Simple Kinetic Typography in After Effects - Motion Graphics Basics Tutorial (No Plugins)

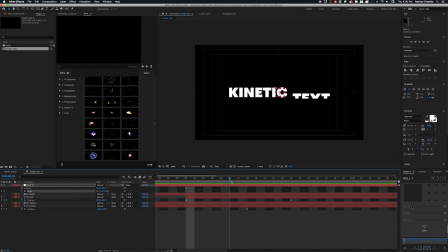So let's scale it up and move this new keyframe that was created to just about the end point of the beginning animation of that text for the second one. Now, if that looks a little bit confusing, just go ahead and look at that timeline.
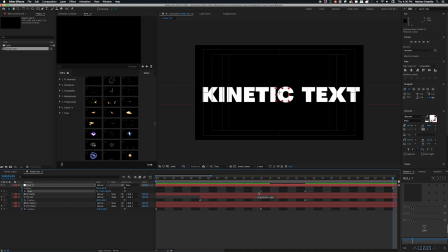If you have all of the layers selected, you can press U on your keyboard, and that's gonna pull up all the keyframes that you've ever created. That's just a nice way to organize things and to see everything laid out. Okay, so right now the scale is looking super wonky, and I think that's because it's just scaling up way, way too much. Now, as my own personal rule, I try to keep scales just within 20% if they're happening in a short amount of time.
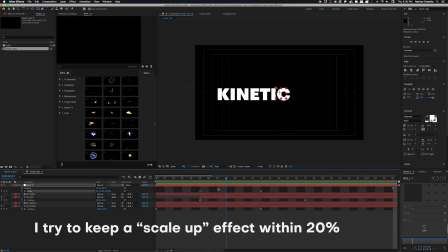So let's crank this value all the way down to 75%. That way it scales from 55% to 75%, which is just at that cusp of my maximum when it comes to doing these scales. Okay, so this is looking pretty cool, but let's also add that same animation curve to the scale properties as well.
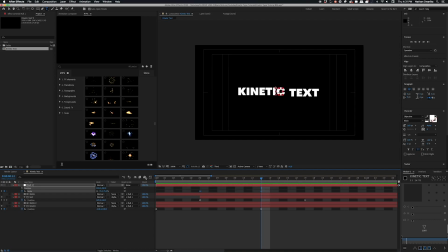So let's go ahead, click in the animation graph editor, right click and change the speed graph, and then go ahead and drag these handles so we get a nice ramp up and ramp down for the speed.
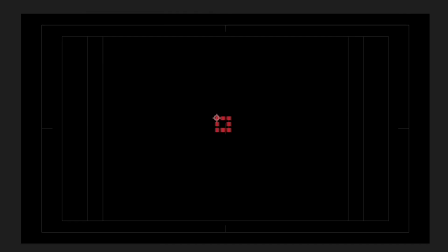Okay, sweet. So this is looking pretty good. I think that we're almost set to go ahead and render this out.
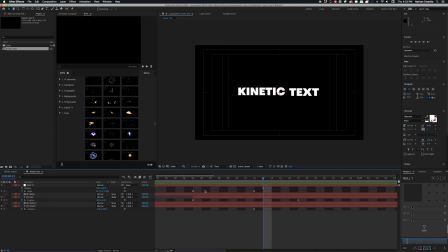Right now, my timeline though is just way too long, so I wanna make sure that everything ends at 1 second. That way when I render this out, I get a nice looping animation. So let's go ahead and drag these handles down. And if I have my timeline cursor at the 1 second mark,
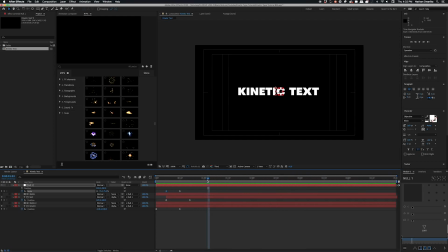a really super useful shortcut to use is Alt N bracket while you have all of the layers selected. And that's gonna clip every single layer at that exact point so that you don't have them extending further. Okay, so this is looking pretty good, but for a looping animation, I think I also wanna animate out this text.
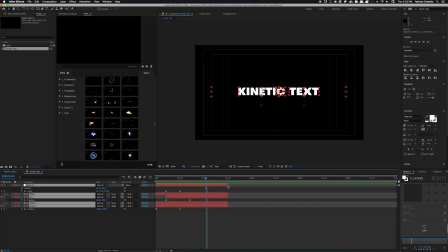So we have everything animating on in this first 12 frames. We have 1 second of animation. We still have another gap there that we can play around with. So let's go ahead and move that playhead all the way over to the 1 second mark, and I'm gonna lock in all those keyframes at that point.
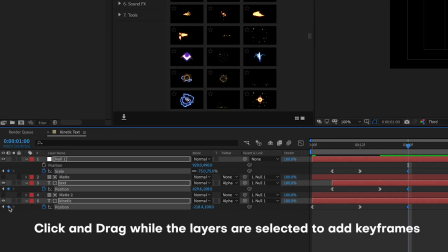I want the text to come on at 1 second.
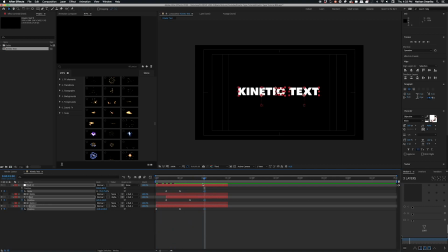That way people have enough time to read it, and then let's animate off at 1 second, 12 frames, which is just about 1.5 seconds. Now to animate off, I'm gonna add brand new keyframes. Now let's drag the position of the text all the way up so that it falls outside of the rectangle mat that we created earlier and becomes invisible.
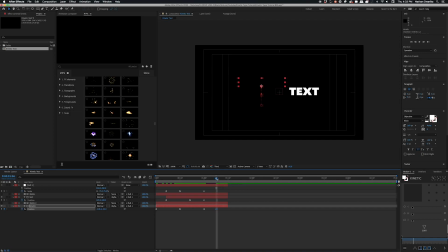Since we just created a brand new keyframe, we're also gonna wanna go ahead and adjust that animation graph editor as well so it has the same ramp up and ramp down that we created earlier. And then I'm gonna scrub over and let's go ahead and add in a brand new keyframe at 1 second, 12 frames.
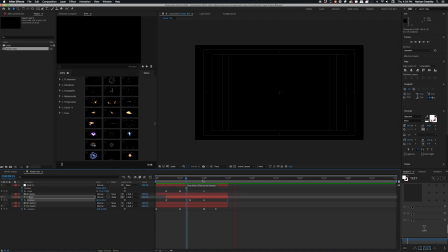So this is looking pretty good and we can stop here, but I think you guys might have a lot of fun also playing around with adding additional effects to this text. I've seen people add all sorts of things like VHS effects, glitch effects, motion trail effects. The one I showed you guys earlier was one in which I actually used a motion trail just by using the echo effect in After Effects.
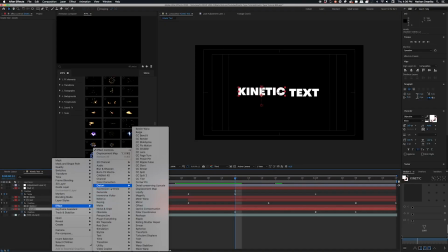It comes right out the bat. Let's go ahead and right click on this layer and select time and then go to echo.
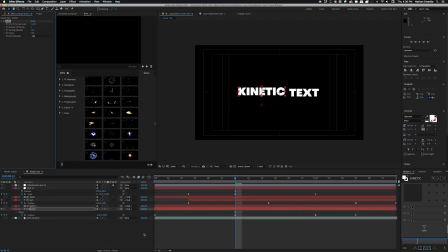And let's go ahead and add a keyframe so that the echoes start once the text starts moving up and out of the animation. Now I'm also gonna tweak how their decay animates. Pretty much their decay just means how bright they are, what their opacity setting is when they first show up on the screen and how they animate off.
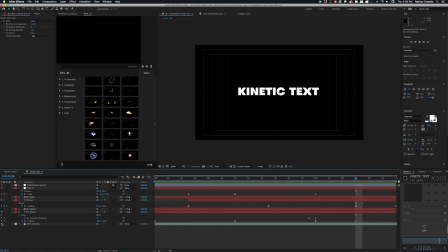Bam, just by changing the background, as you can see I'm playing around with here, it already looks pretty cool, looks well worthy for a trailer or even this video right now. Now that everything is looking pretty good, I can go ahead and set it to render.
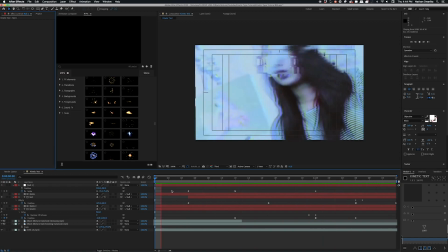The really cool thing about this effect is that everything is entirely modular, so once you guys have your animation set, you have your keyframe set, as long as you have enough positioning between these two text layers,
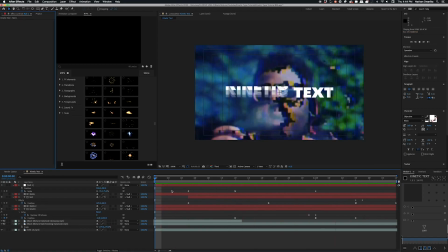you should be well to go. Change this text to say whatever you want it to say. Okay, so let's go ahead and set this to render.
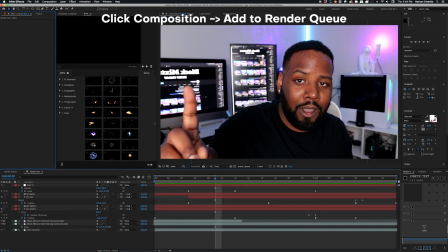I'm gonna go ahead and click all the way up in the composition and add to render queue.
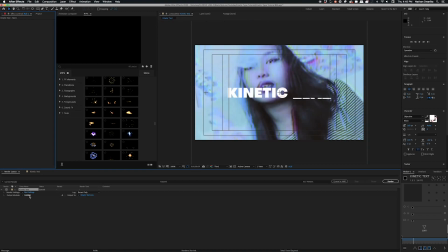You guys can go ahead and mess around with the settings, but I'm just gonna leave them at quick time animation because it works pretty well and it also renders super fast.
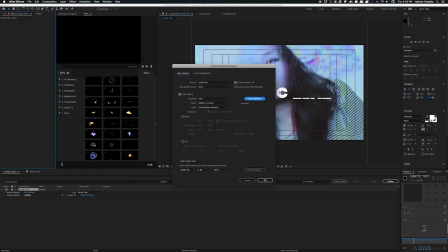The only downside is that it is gonna be a really huge file size.